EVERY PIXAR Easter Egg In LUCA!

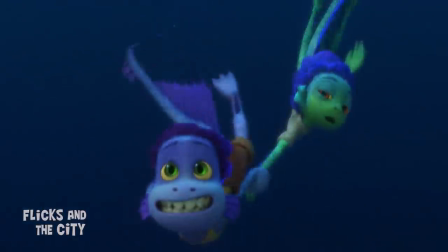In contrast to the much more appealing look of Luca and Alberto's sea monsters,
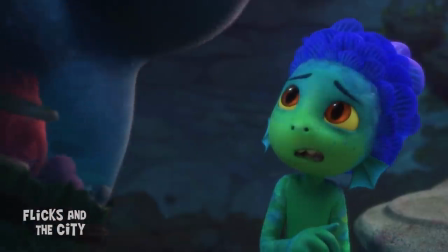Uncle Ugo was designed to be as scary and weird-looking as possible for a Disney film, so that Luca would dread the idea of having to go and live with him in the trench.
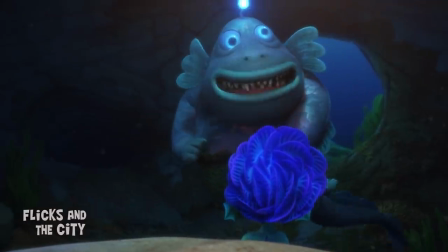Casa Rosa has said that Ugo is based on the very strange creatures found in the deep, and to me,
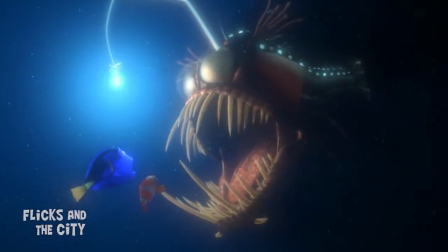with his bioluminescent lore, he looks like a cross between an angler fish like the one we saw in Finding Nemo and the barrel eye,
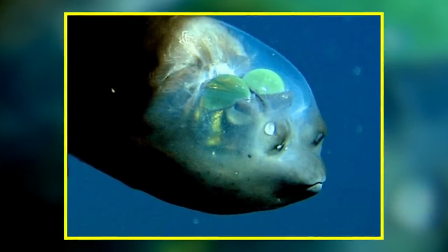another weird-looking real-life fish that has transparent flesh around its upper half so you can see inside it, similar to Uncle Ugo.
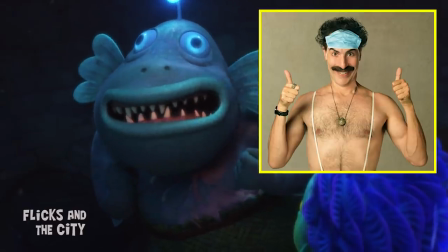By the way, in an interesting bit of casting, Ugo is voiced by Sacha Baron Cohen, perhaps best known for the Borat movies,
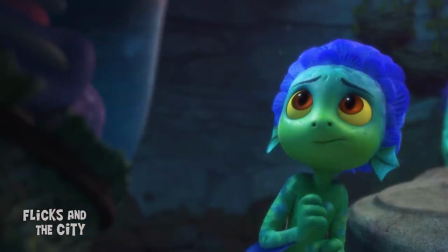and the odd tone he uses adds to the uncomfortable effect that Ugo has on Luca.
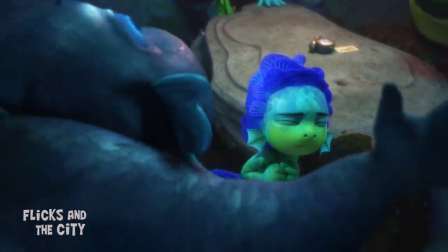Hello, Luca. Is there a nice tumbleu? Luca, I need you to punch his heart.
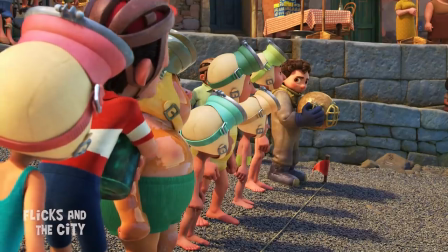Luca also tips its hat to Finding Nemo via the diving helmet both Alberto and Luca wear,
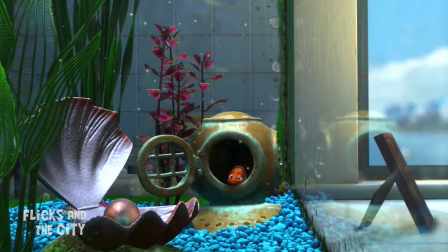which is the same design as the one in Philip Sherman's Fish Tank where Nemo ends up in his movie.
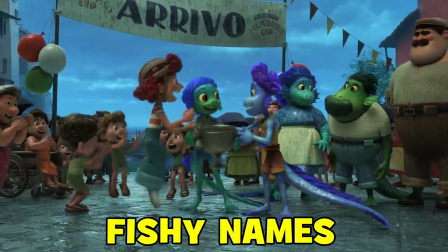Luca's filmmakers also had some fun with the surnames of the various sea monsters in the movie.
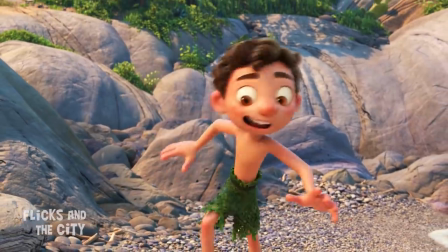So, Luca's name, Paguro, is Italian for hermit crab,
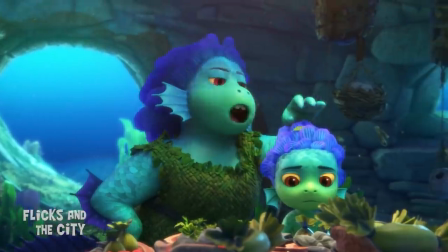reflecting his sheltered life at the beginning of the film and the reluctance of his parents to let him venture above the surface.
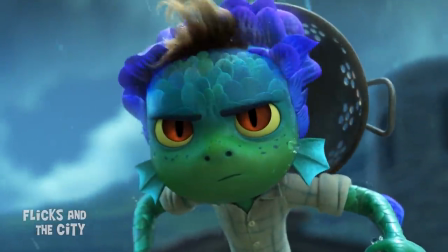On top of that, it also foreshadows how Luca will eventually come out of his shell and reveal his true self,
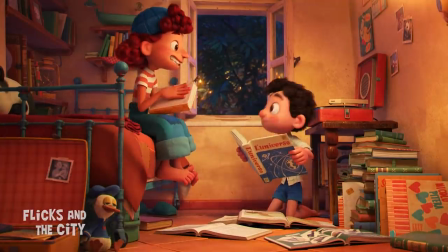as well as the fact that, ultimately, he'll be comfortable living in different surroundings that he grew up in.
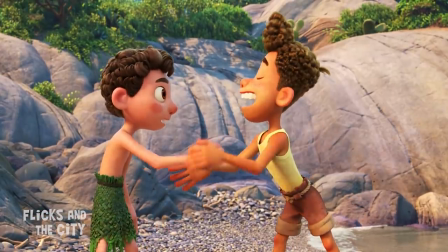Alberto's surname, Scorfano, is Italian for scorpionfish,
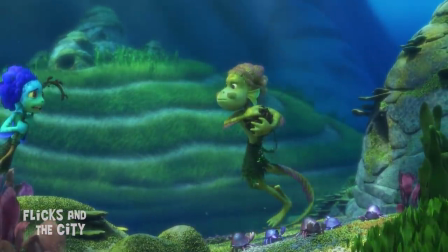and the Branzino family, who Luca's mum keeps mentioning, get their name from the Italian word for sea bass.
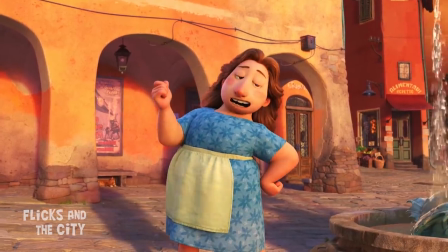Let's see Bianca Branzino do that!
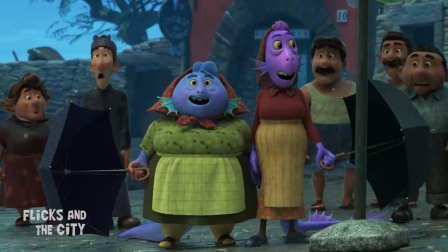And a hint to the secret that these two old ladies are actually sea monsters is their surname, Aragosta, which is Italian for lobster.
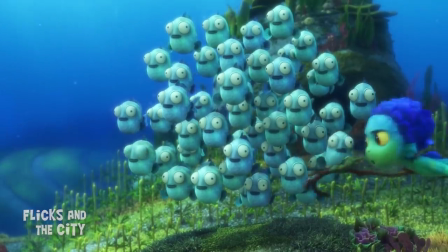Oh, and I also like the little detail that the goat fish that Luca shepherds actually bleat just like a land goat. Director Enrico Casarosa has a couple of voice cameos in Luca.
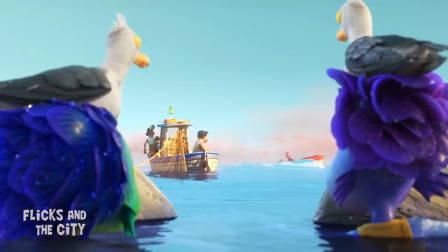He's the voice of the fisherman who sets up the film's stupido running joke when Alberto and Luca overhear him shouting to a speeding boat.
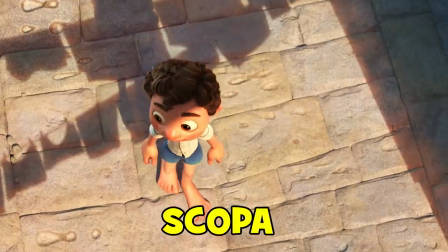What's wrong with you stupido?
He's also the card player who yells scopa when he wins.
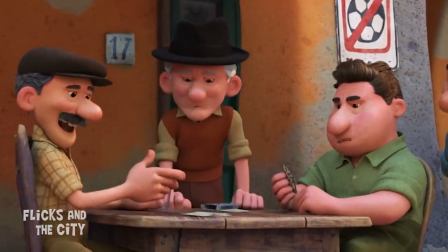For those unfamiliar, that's a popular card game played with an Italian deck of cards.
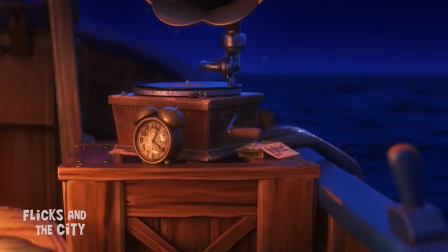You can see one of those designs close up on the card that Alberto tries to steal at beginning of the movie and which Luca later finds.
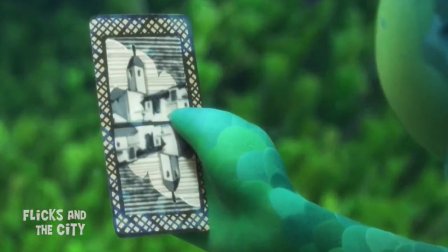And the reverse of the card with its picture of a town in the top half reflected in the lower half is a
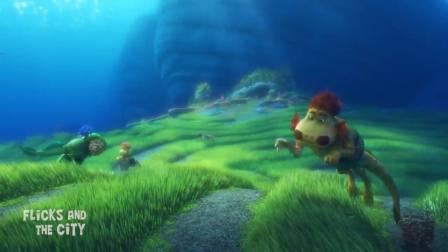nice detail referencing the underwater civilisation beneath the sea right by Portorosso.
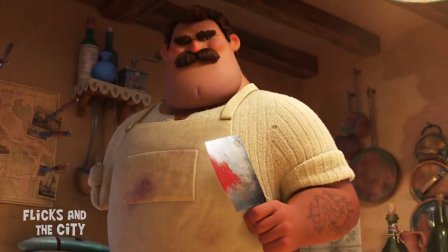When Luca and Alberto meet Julia's father Massimo for the first time, they discover he has a particularly keen interest in hunting sea monsters.
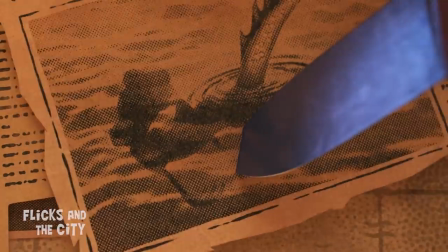The pictures pinned to his wall are a nod to the various legends that Pixar's filmmakers research for the movie,
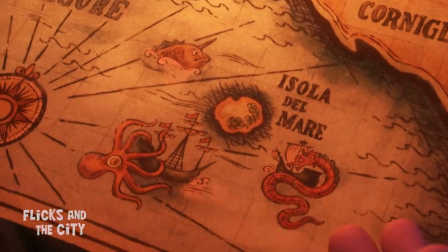from old Renaissance maps to legends of Japanese dragons and serpents.
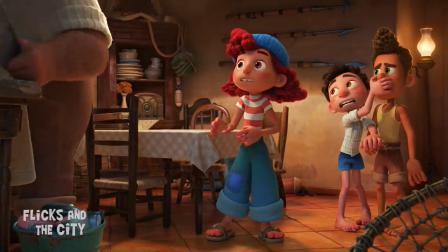One particular legend from the town of Tolaro in the Liguria region tells of a giant octopus that one
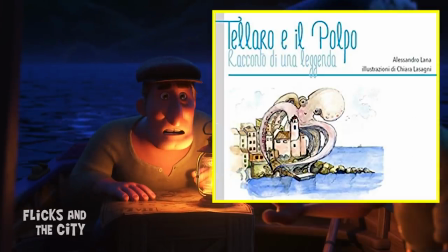night climbed out of the sea and rang the church bells to warn the inhabitants of an attack by pirates.
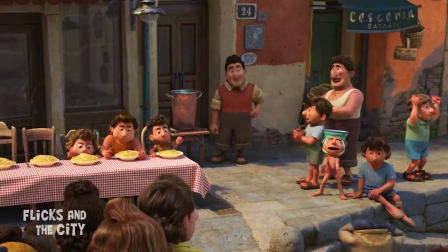And in Lucca, there are octopus doorknobs as well as an octopus plaque near the town square which
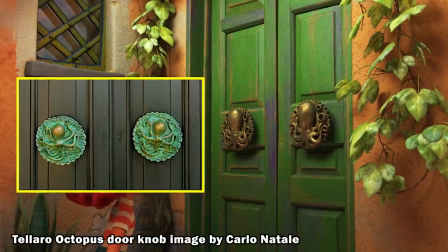reference similar ones from the town of Tolaro that pay tribute to the legendary octopus. octopus.
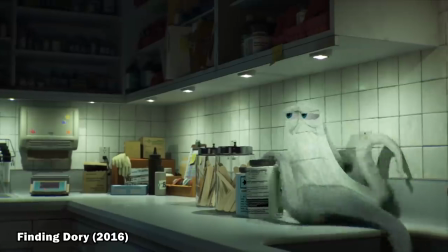And octopuses, with their ability to camouflage themselves and change the way they look,
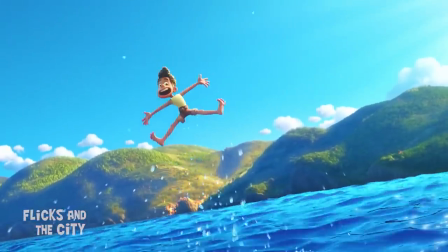also inspired the filmmakers for how Luca's sea monsters could quickly transform into humans.
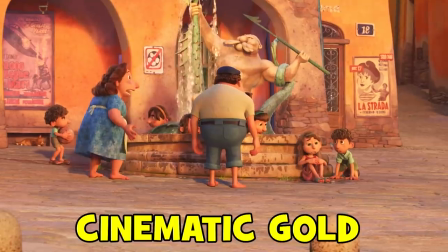True to Luca's nostalgic feel and setting, there are many easter eggs to the Italian post-war golden age of cinema.
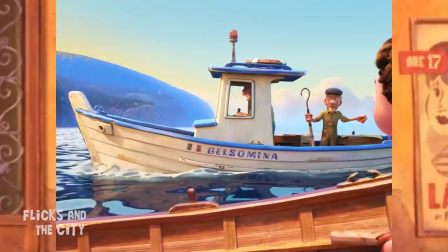There's the poster of La Strada, the Oscar-winning drama by Fellini, and the name of the boat Gelsomina is the name of the protagonist in that movie.
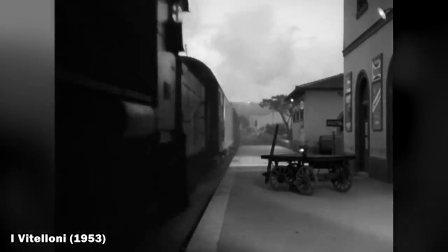Casarosa also took inspiration from another Fellini film, E. Vitelloni, for the final scene of Luca.
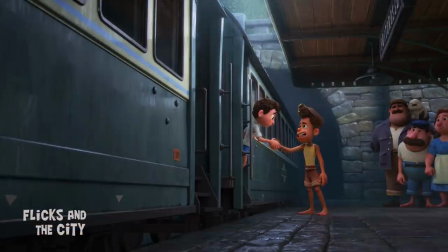The design of the train that arrives to take Luca away and how the scene is shot,
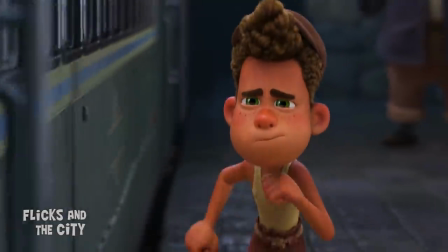with Luca looking back to Alberto who runs after him as the train departs, pays homage to the ending of Fellini's film.